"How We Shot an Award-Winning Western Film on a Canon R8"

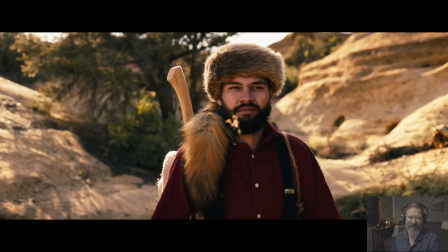(12:18) There went Diva.
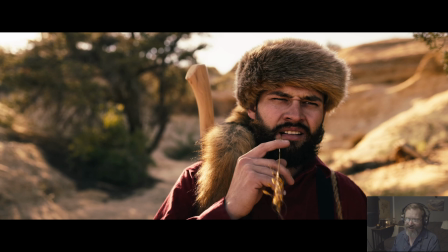(12:22)
So this shot right here, and something about this shot, RT actually wasn't on set with Cody and Daryl. He couldn't make the shoot. Work got in the way, so we brought him in a couple days later, and it was really a happy accident.
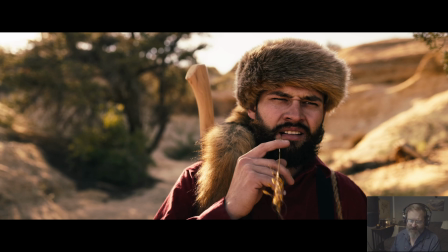(12:37)
Things just kind of worked out. So we had planned on this backlighting of the straw there. I thought it'd look really cool, but what we didn't know was he was going to wear that coonskin hat. He had talked about it. We weren't really feeling it. We said, how about a cowboy?
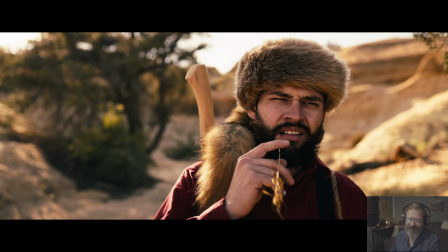(12:55)
He showed up with the coonskin, and we are glad he did, because the backlighting on that looks awesome. This shot right here, this character, I just love it. So watch when Cody goes by. This was his suggestion, that if we moved the camera opposite of the way the horse would be moving,
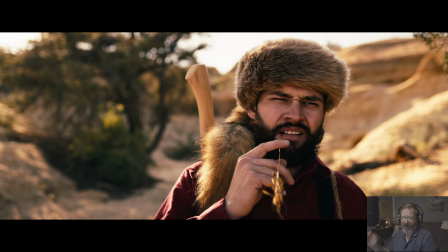(13:14)
stopped when he noticed RT, and then moved on, it would simulate the horse moving through the frame. And then we got RT. When he came back, even though Cody wasn't there, we walked by with a tripod high in the sky, told him to focus on it, and it looks like he is watching Cody walk through the frame.
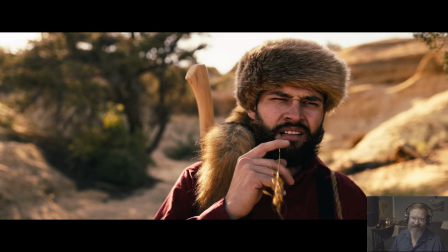(13:34)
The whole thing just comes together. Did a lot of Foley. We got horse bridles, ropes, clothes, neighs, and it just, I think we really sold this fake horse idea.
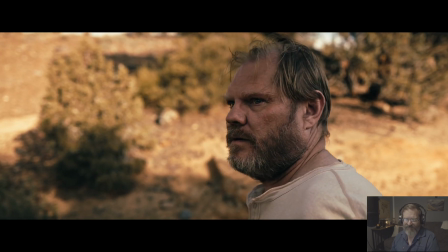(13:45)
That look from Daryl, he's embarrassed.
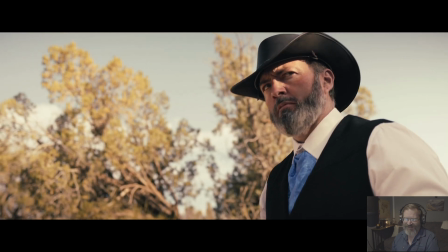(13:53)
That look from, man, here it is.
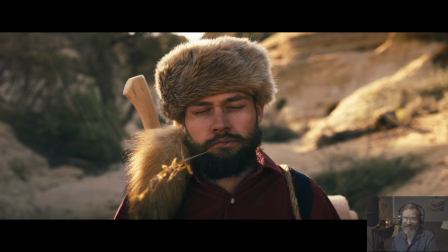(13:59)
He's standing still on the stool.
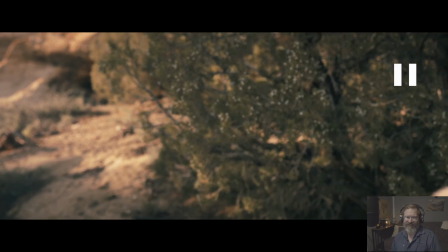(14:05) Don't see that every day.
And that line, another happy accident. If RT had shown up the first day, we probably wouldn't have put that line in there. It wasn't in the script. We watched the first day's footage, and we decided it needed a line of dialogue.
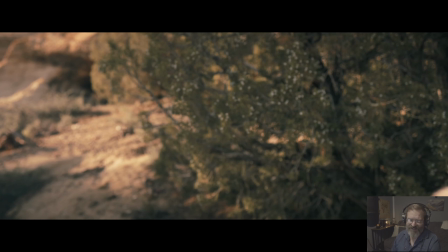(14:21)
So when RT came back, we threw it in there, and we just love it. This whole scene, it really came together great. The looks these guys give, all three of them, is just, we had some good actors.
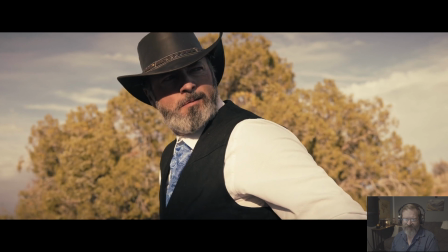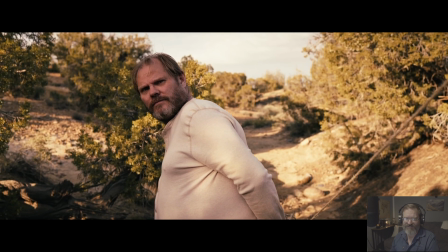(14:39)
Put the little rope sounds in there.
Put your damn clothes on.
Right there. All right, that is our transition. So that's the end of scene 1. And Cody Chase, he's a little embarrassed now himself by perp walking Daryl through the desert. And he throws his clothes to him, tells him to put them on. And the reason I had him throw the clothes over the camera is I wanted to transition right into the night scene, and I thought it was kind of a cool shot. So here we're going to go right into the camp.
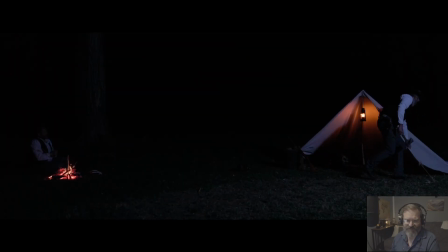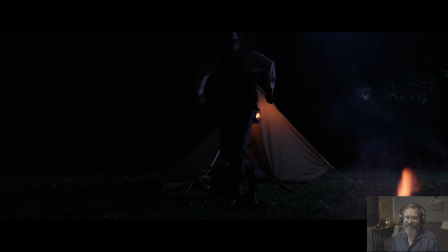(15:26)
That was total improv. That hatchet wasn't in the script. Cody wanted to do it. Glad he did. Worked out great. And something about these night scenes, the Canon R8 did a fabulous job.
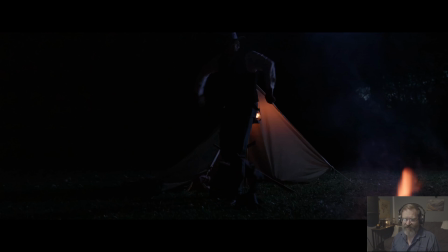(15:39)
There's hardly any noise. And what I did as the DP was really just focused on the highlights for exposure, and I let the blacks just fall off into the distance. And this part of the camp scene here, we don't have any music. I really wanted just nature sounds, the campfire.
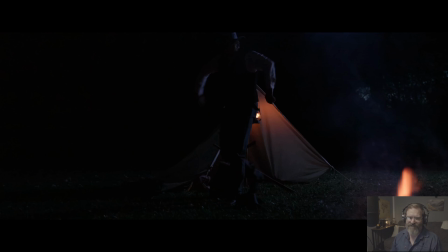(15:59)
I really wanted you to just feel like you were there in the woods because it's where I love to be, and I thought it made it pretty powerful.
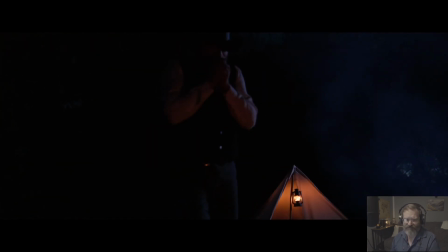That look from Daryl. That's total improv too, kicking that dirt up. Cody's idea.